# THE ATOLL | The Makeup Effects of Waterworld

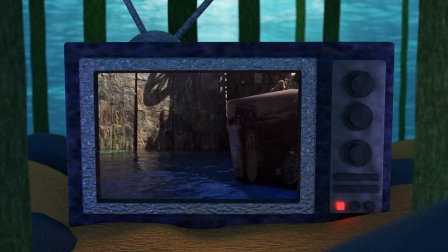Hello and welcome to the Atoll, your home for Waterworld fandom.
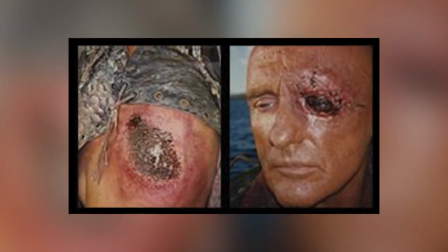In today's behind-the-scenes video, we will be looking at everything we know about the makeup effects in Waterworld.
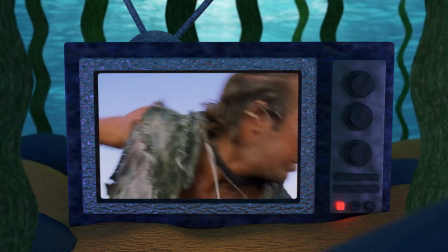So without further ado, let's layer up that spray tan and jump right into it.
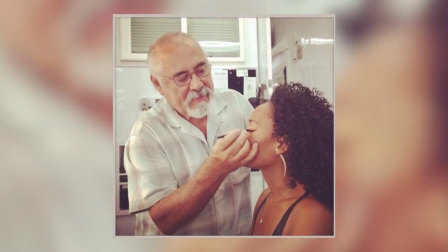The task of rendering the makeup effects for Waterworld fell upon makeup supervisor Frank Perez and assistant makeup supervisor Jim McCoy,
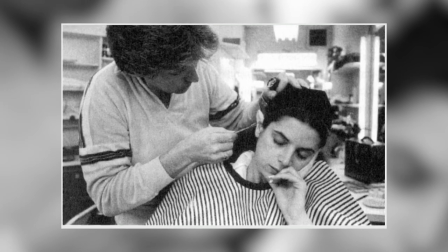along with an army of other professional artists.
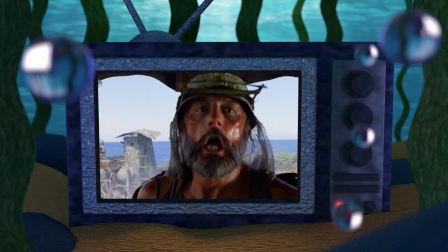Their mission was to establish, through makeup, the same lived-in universe that had been painstakingly created by the costume and set designers.
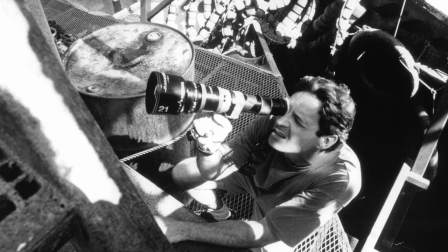The makeup supervisors worked with director Kevin Reynolds to develop the look of each faction in Waterworld.
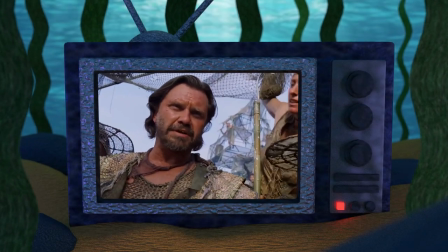It was decided that the Atollers would appear weathered and tanned to reflect their existence on the open ocean.
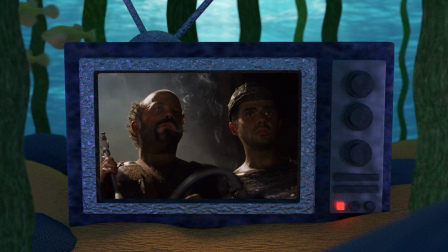The smokers would appear greasy and grimy to reflect their existence as motorheads living aboard the ruins of the Exxon Valdez.
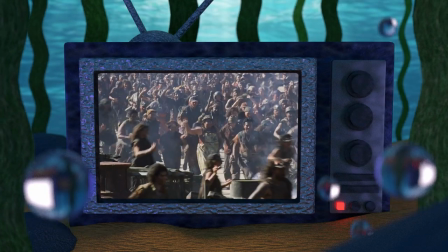The sheer number of actors and extras in many of the scenes in Waterworld presented one of the greatest challenges for the makeup artists working on the film.
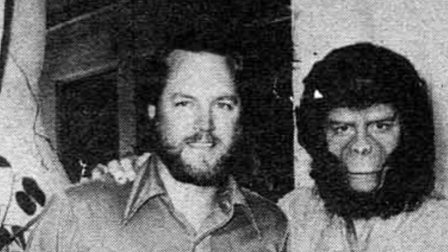Makeup artists Jeanne Van Phue and Fred Blau Jr. oversaw the makeup applications for the crowds of atollers and smokers.
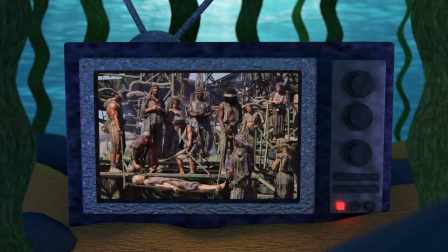For the atollers, full-body makeup was required,
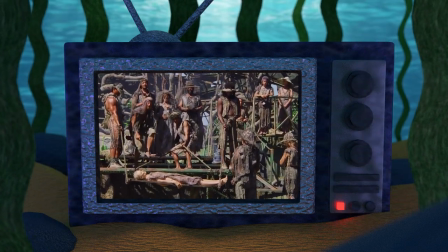and an assembly line process was devised to efficiently get each stunt person and extra ready for being on camera.
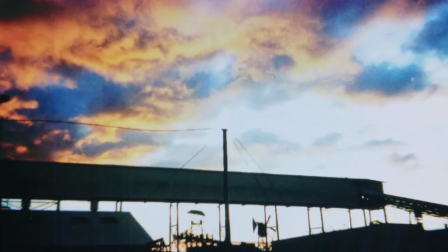And so, a three-sided wooden spray booth was set up next to Kauai Harbor.
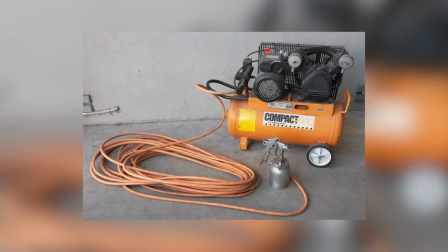According to Frank Blau, quote, "We put the makeup in a regular spray gun, hooked up the air compressors, and sprayed everybody down."
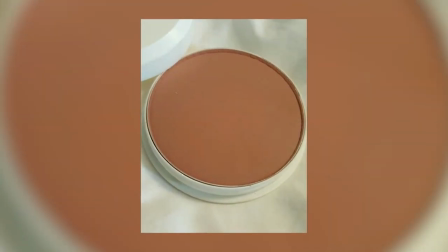The water-based pancake makeup was tinted with the appropriate sun-baked tones.
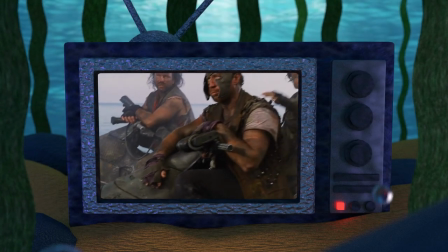The smokers underwent a similar process, but with a darker brown makeup and then smudged with grease.
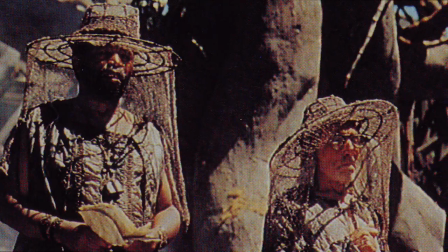After getting sprayed down,
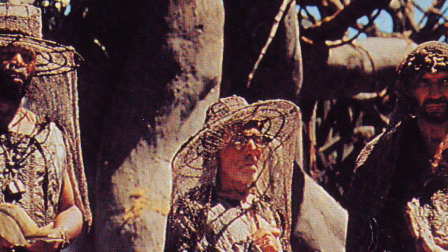extras and stunt people then went on to a large shed for touch-up details to help model out the flat look of the spray tans.
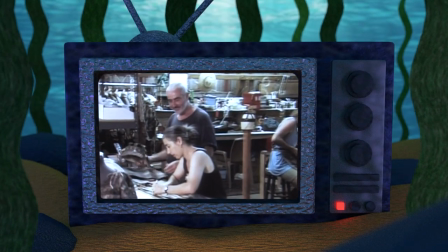The on-screen talent would then get into their wardrobes and report to the hairstyling department,
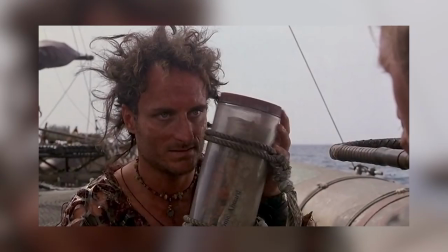headed up by Elle Elliott, to have their hair teased and snarled to reflect the post-apocalyptic style.
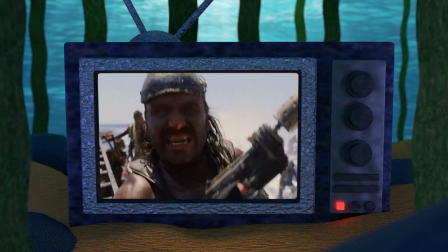The makeup for the stunt people in Waterworld presented an additional challenge.
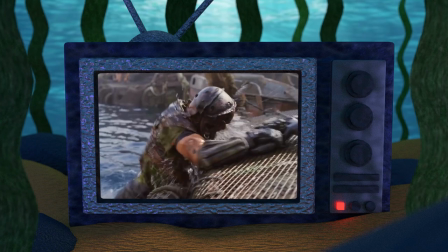Makeup needed to be waterproof so they would not rinse off after multiple takes splashing in and out of the water. Fred Blau came up with a formula that used a type of ink similar to the kind used in movie tattoos that combined with an alcohol base.
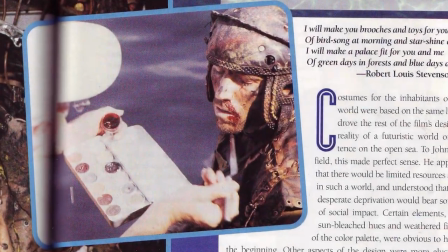When the alcohol dried, the pigment adhered.
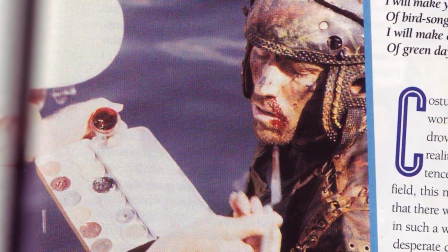This formula too was sprayed on, and different colors were concocted for waterproof cut and bruise effects.
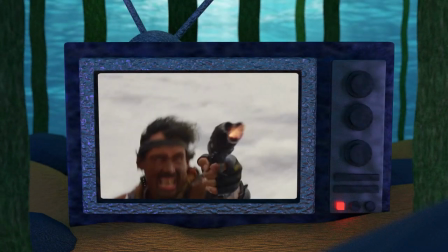The formula, made specifically for the production of Waterworld, was a success,
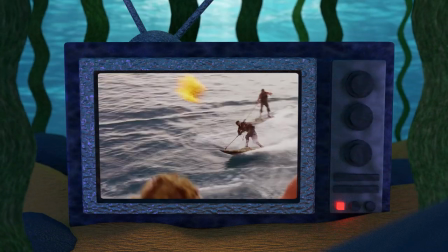and Blau ended up making about 10 gallons every week during principal filming.
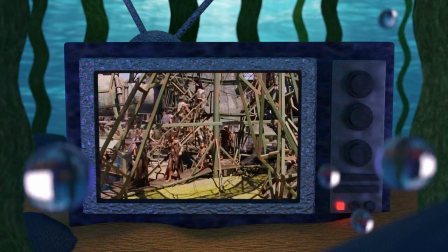On a typical day of production, 16 makeup artists would spend at least 2 hours preparing over 100 extras for the day's work.
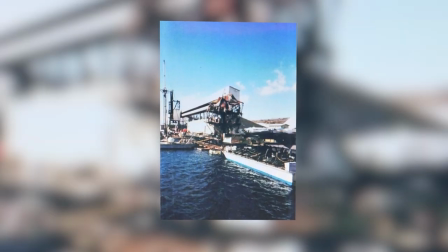After a day of filming, the stunt people and extras would report to rustic showers on the harbor docks to clean up with soap, shampoo, and solvent.
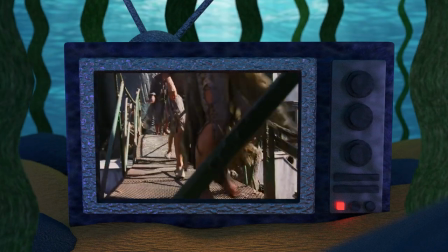Like with applying the makeup, an assembly line approach was used for removing the makeup.
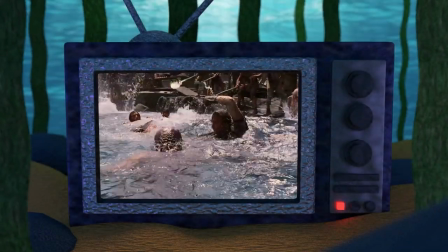The waterproof makeup required a special formula to dissolve the ink.
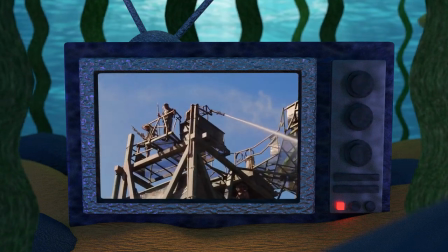Performers wearing the waterproof makeup were sprayed down with an oil-based solvent that broke up the pigment without even much scrubbing.
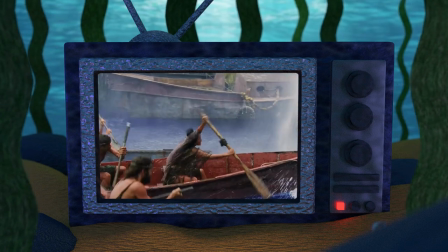The stunt people simply showered afterwards and went home.
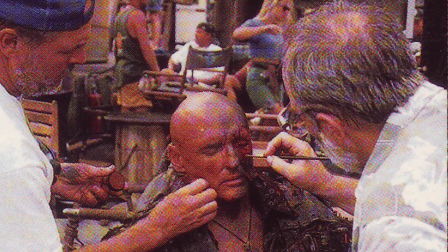As for the main actors in the film, makeup application was at times a much more involved process.
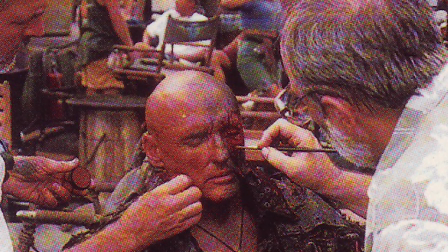Frank Perez and his crew needed to apply prosthetic makeup to truly transform the characters.
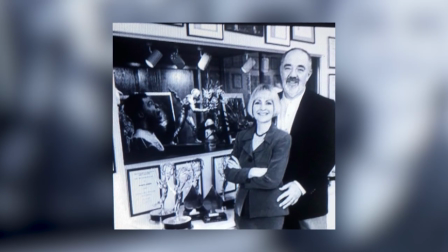Legendary makeup artists Tom and Bari Burman were called upon for these more specialized applications.
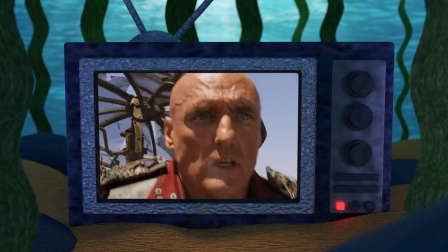At the end of the Atoll battle, the smoker refueler barge explodes, causing the Deacon to lose his eye.
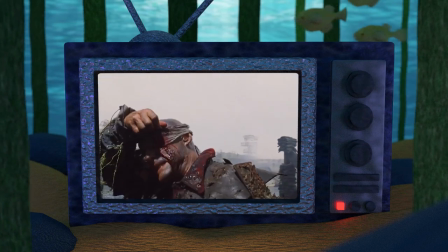The Burmans created three different prosthetics to show the varied progression of the Deacon's wound.
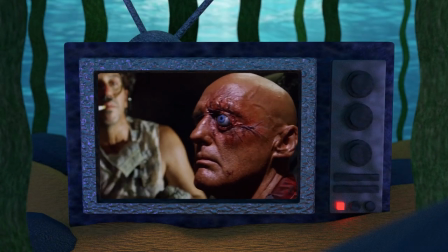For the scene in which the doc attempts to replace the missing eye with a painted ball bearing,
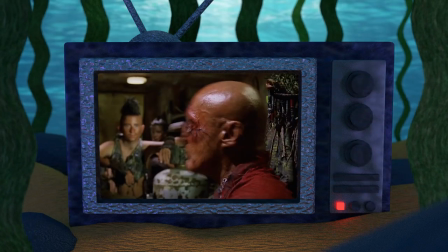a special device was created that allowed the eye to fly out when Dennis Hopper turned his head.
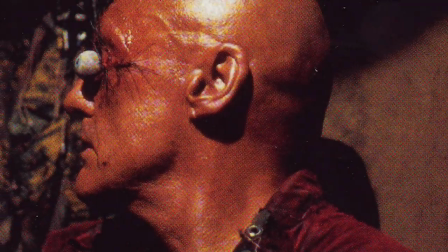The prosthetic took about an hour and a half to apply,
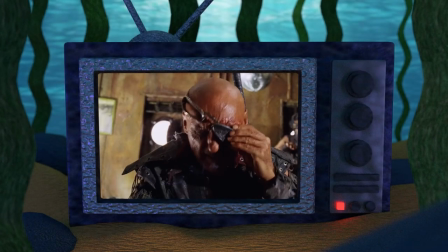so it was decided that the Deacon would wear an eye patch for the majority of the film, which also helped fit his pirate persona.
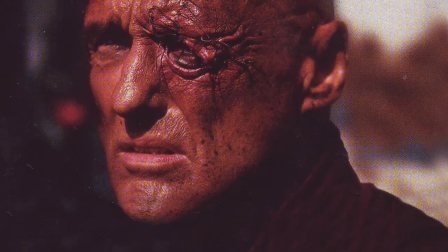Fred Blau also placed stitching on Hopper's brow to help better sell the effect.
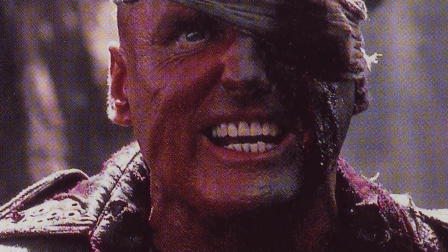And while I believe the gore effects applied to Dennis Hopper's face are totally top-notch,
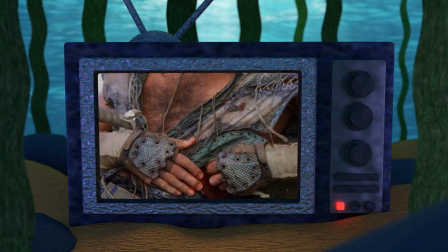I think it's worth noting that some of the other gore makeup in the film is not so effective,
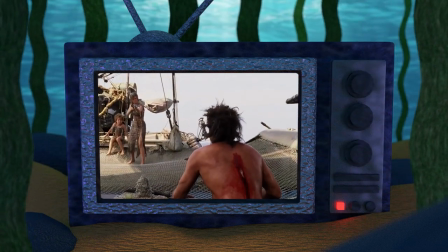namely the blood smear on the back of the depraved drifter played by Kim Coates,
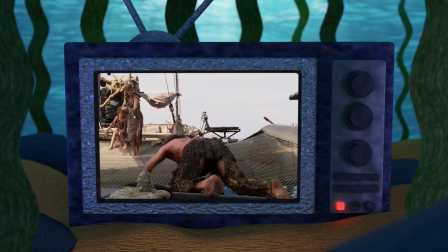which is implied to be a fatal wound.
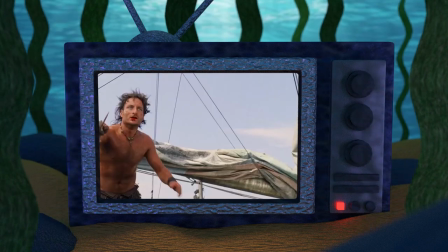And perhaps it was hastily done due to time constraints or shooting on the open ocean,
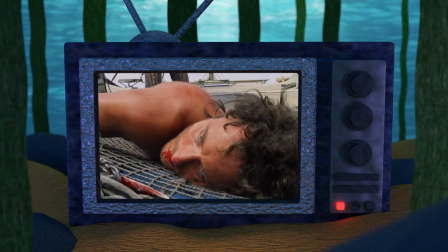but it may have also been toned down for fear of being overly gruesome for the film's PG-13 rating.
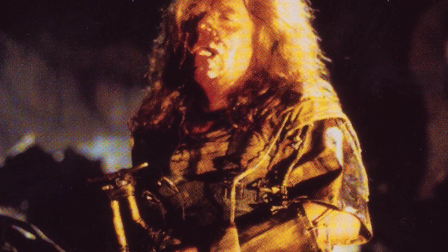There's also this image of a bloody Nord emerging from the crashed Deacon mobile that was also cut from the film, perhaps for the same reasons.
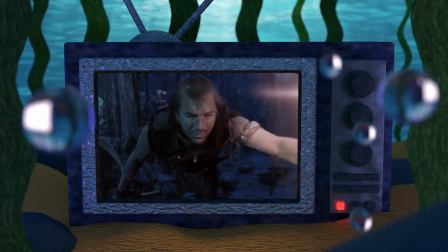As for the Mariner, prosthetic effects were necessary to transform Kevin Costner into an aquatic muto with gills and webbed feet.
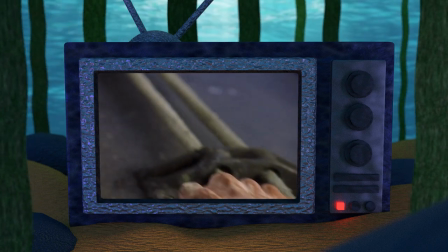The Mariner's feet were sculpted and cast by Tom Burman to fit precisely around Costner's feet.
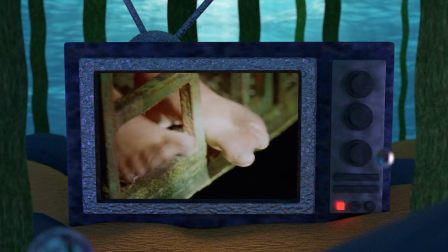Soft spreaders held his toes apart so the thin membrane of latex could be applied over top to create the webbing.
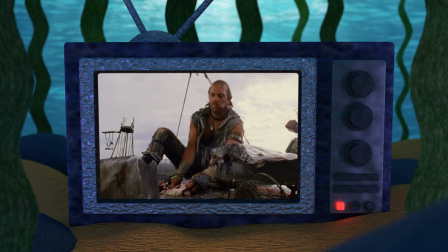Each foot took approximately 40 minutes to apply,
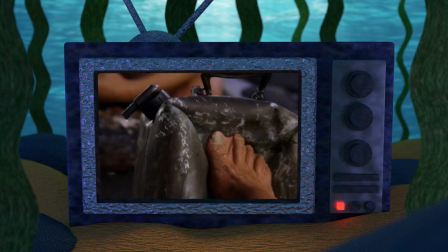and unfortunately the prosthetics were extremely fragile and the effect would be destroyed if Costner even took a few steps. Micheal McAlister and his team of effects artists used digital paint tools to help polish out the damage inflicted on the webbed feet.
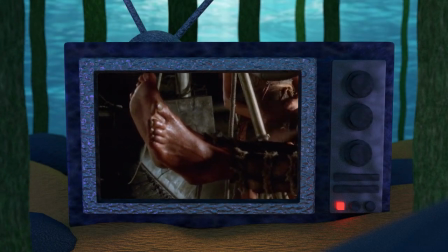As a result of the long application process and the fragile nature of the webbed feet,
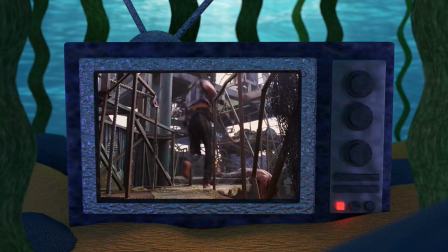Costner mostly went barefoot with moleskin padding to protect the bottoms of his feet,
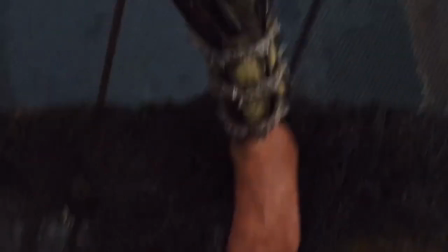leaving us with many shots that accidentally catch his true feet in frame.
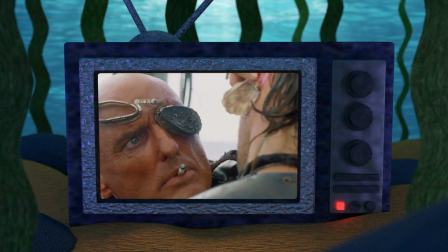The application of the Mariner's gills took around 40 minutes to apply behind each ear as well.
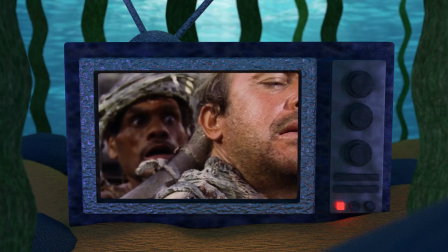For the initial reveal of the gills,
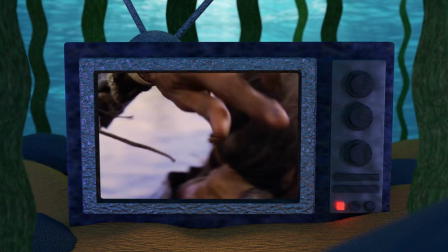digital touch-up was also required due to the prosthetics unintentionally looking too much like female genitalia. According to McAlister, the first shot of the gills looked, quote, bright red and kinda rude.
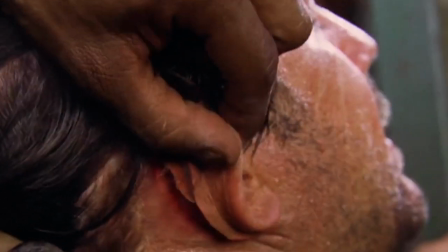To avoid any unwanted audience giggling, digital artists at CineSite changed their shape and desaturated the bright color.
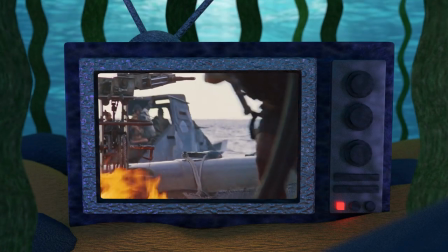Later in the film, after the Trimaran has been torched by the smokers and Enola kidnapped,
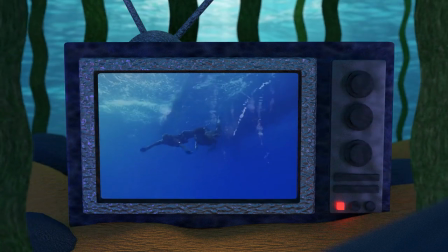the Mariner and Helen dive underwater to avoid the lethal bullets of the smoker army.
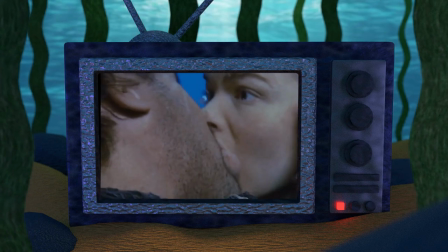The Mariner uses his gills to breathe for him and Helen underwater.
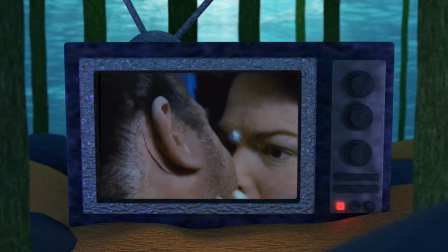No actual prosthetic effects were used during the underwater shoot, so this too was a digitally created effect.
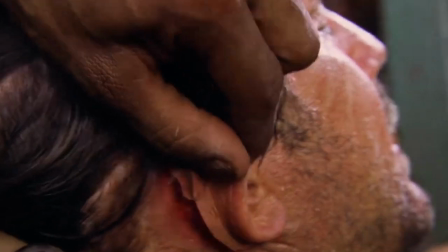McAlister and his team rotoscoped out the initial shot of the gills being pulled back by the atoller and
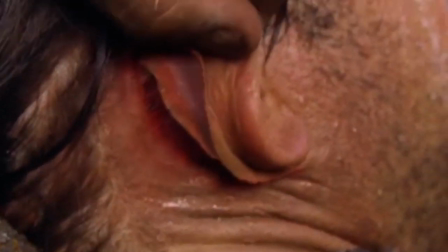played the opening motion back and forth to create a pulsating effect as if water were being pushed through.
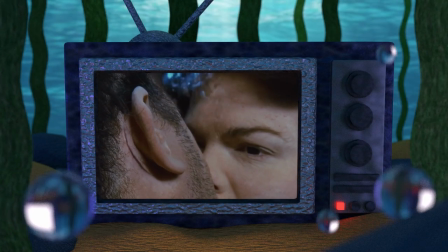Using motion tracking and blending techniques, the clip was painted into the underwater shots of the Mariner and Helen by a flame VFX artist,
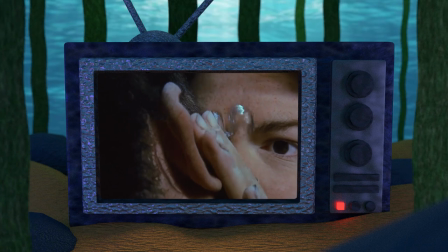and I actually believe that this digital effect is astonishingly well pulled off and totally holds up to modern VFX standards. Also in this scene, as well as the one with the Mariner teaching Enola how to swim, Costner wore swimming flippers to help with his performance while in the water.
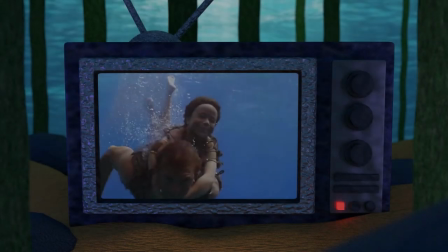In a few shots, the flippers came into frame,
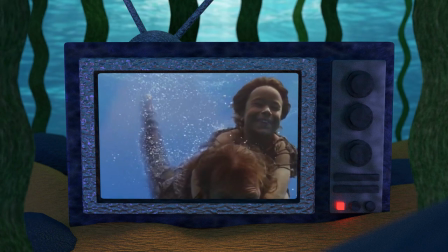so the VFX artist at CineSite rotoscoped them out and composited in the webbed feet, blending them with bubbles from another shot.